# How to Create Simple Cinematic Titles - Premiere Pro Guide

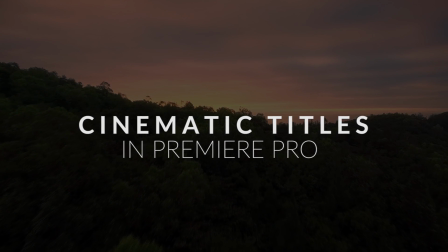(0:06)
Yo guys, what's going on? Adapted here, and today we're going to be looking at how to make some simple but cinematic titles in Premiere Pro.
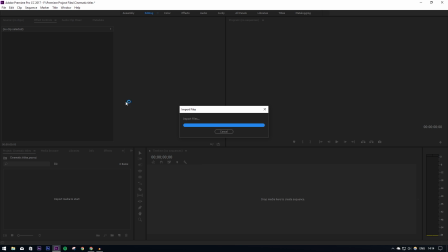(0:14)
So the first thing you're going to want to do is import some footage. I've just got some basic stock stuff off from online.
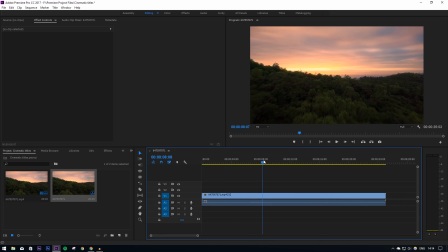(0:23)
And what I'm going to do is actually cut this down to about, say, 8 seconds, or anything more than that for the intro, so I'm just going to cut that there.
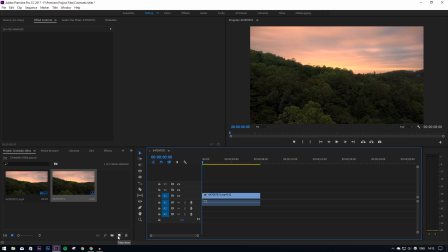(0:34)
Right, so obviously the first thing we want to do is use the titles tool to put in our title.
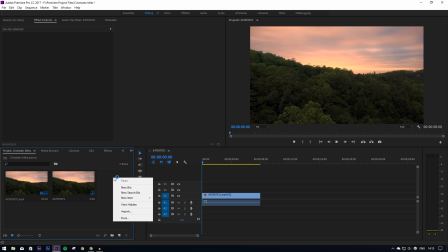(0:41)
So you can go into your project bin, you can right click and go on new item title, or as I like to do, I just click on the new item icon down here and then just go to title,
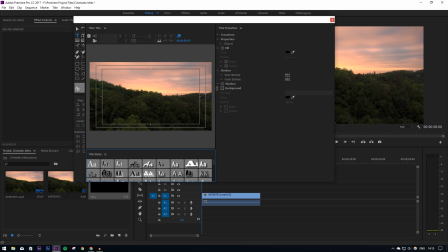(0:50)
whatever you want. So I'm just going to call that title. So this will bring up the titling tool as so.
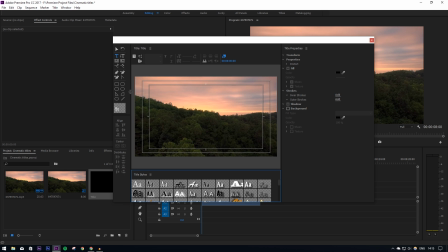(0:58)
So what we can do now is go over here to on the left and get our actual text tool. In the middle, we can type whatever, so I'm just going to put cinematic titles. And then I'm going to align that in the center.
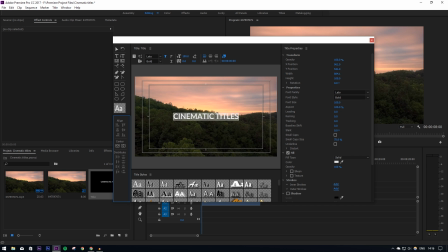(1:17)
And then one thing I like to do to make it look a bit more, just make it look a bit more cinematic, because it's all squashed in the middle at the moment, so what I like to do is put a bit of kerning on it. So I'm going to highlight that and then just stretch it out a bit, like so. And again, I'm going to center that. And then another thing you can do is write another title underneath,
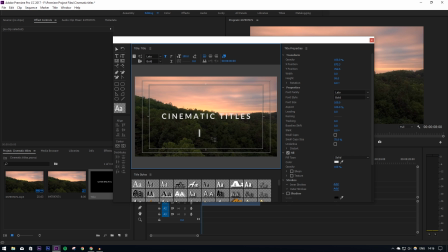(1:36)
but change and mess around with the font and the thickness of the font to make it look a bit different. So on this bit, I'm just going to put in Premiere Pro. And again, I'm going to center that. And then I'm also going to bring it down underneath like so.
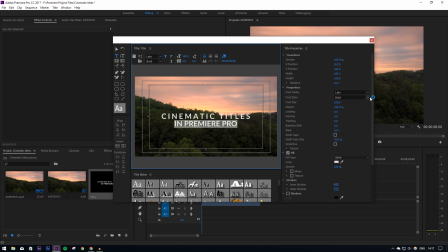(1:56)
I'm going to highlight that second part, and then I'm going to change that to something a bit. So let's try regular. So as you see, it's not hugely different, but it does add a bit more character to it rather than just being the same font.
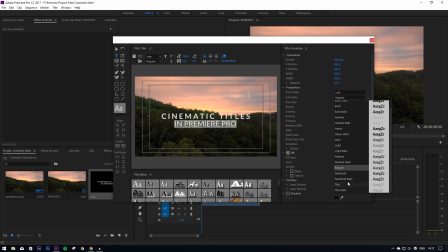(2:12)
Let's go for something else. Actually, let's go put it on thin. Oh, there we go. That's much better. So as you can see, just changing the titles, changing the two lines to different fonts, different types of font, makes it look a lot better in my opinion. And you can, if you want,
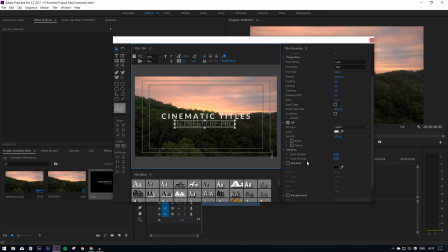(2:27)
put shadows on it and strokes, but I don't do that. I leave it without shadows because I think it's more of a modern, realistic look.
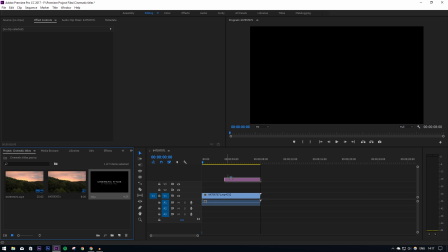(2:36)
So we can just drop that title in.
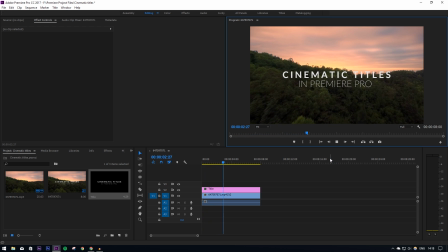(2:40)
So as of right now, all we've got is just the footage in the background and just the title above, which looks okay in its own. But we're going to do a few more things to make it look a bit better. There's one thing I like to do, because this is a white font.
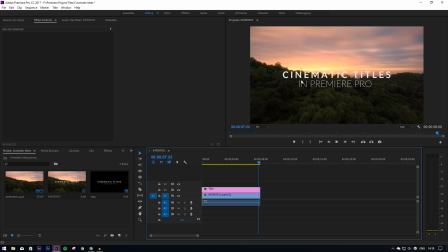(2:56)
Especially when it starts to pan up and it goes into the sky, like just around this area, you can't exactly read the text very well.
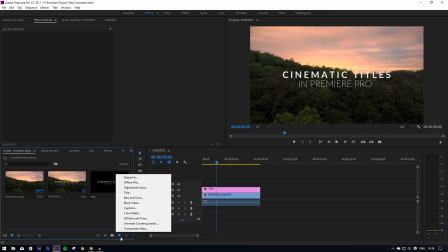(3:03)
So one thing I like to do in my titles is I put in a color mat,
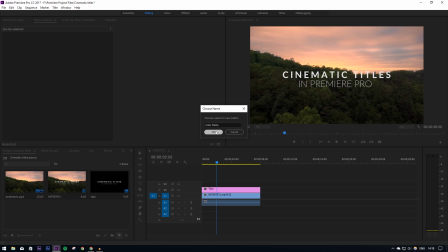(3:09)
and I just keep it black, and then I put that under the title layer, like so.
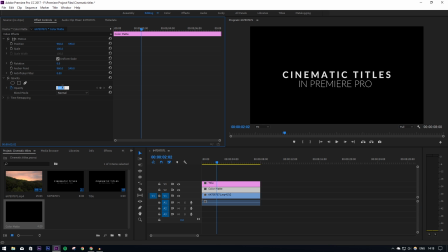(3:17)
And then what I like to do with that is turn the opacity down to about 90-95, like so.
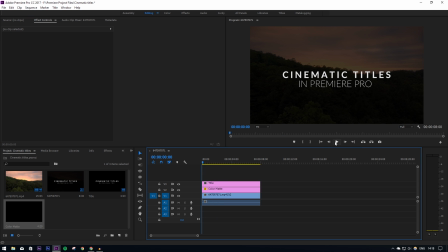(3:26)
So as you see from that, you can still see the background, but the text stands out a lot more and it looks a lot nicer in my opinion. Right, another thing we're going to do is actually animate the text to make it look and pop out a bit better.
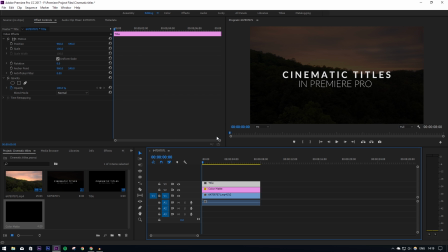(3:43)
So the way we're going to do this is some basic keyframing. So what I want it to do is I want it to fade in with like a motion blur and stuff like that, and I'm also going to want it to pan towards screen just a tiny bit, just make it look a bit better.
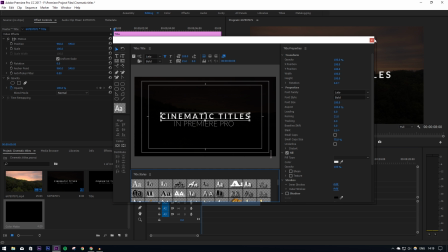(3:59)
So what I'm going to do is go over here, I'm going to click on the title, I'm going to click on the title layer, and I'm going to go up to the top here to effect controls,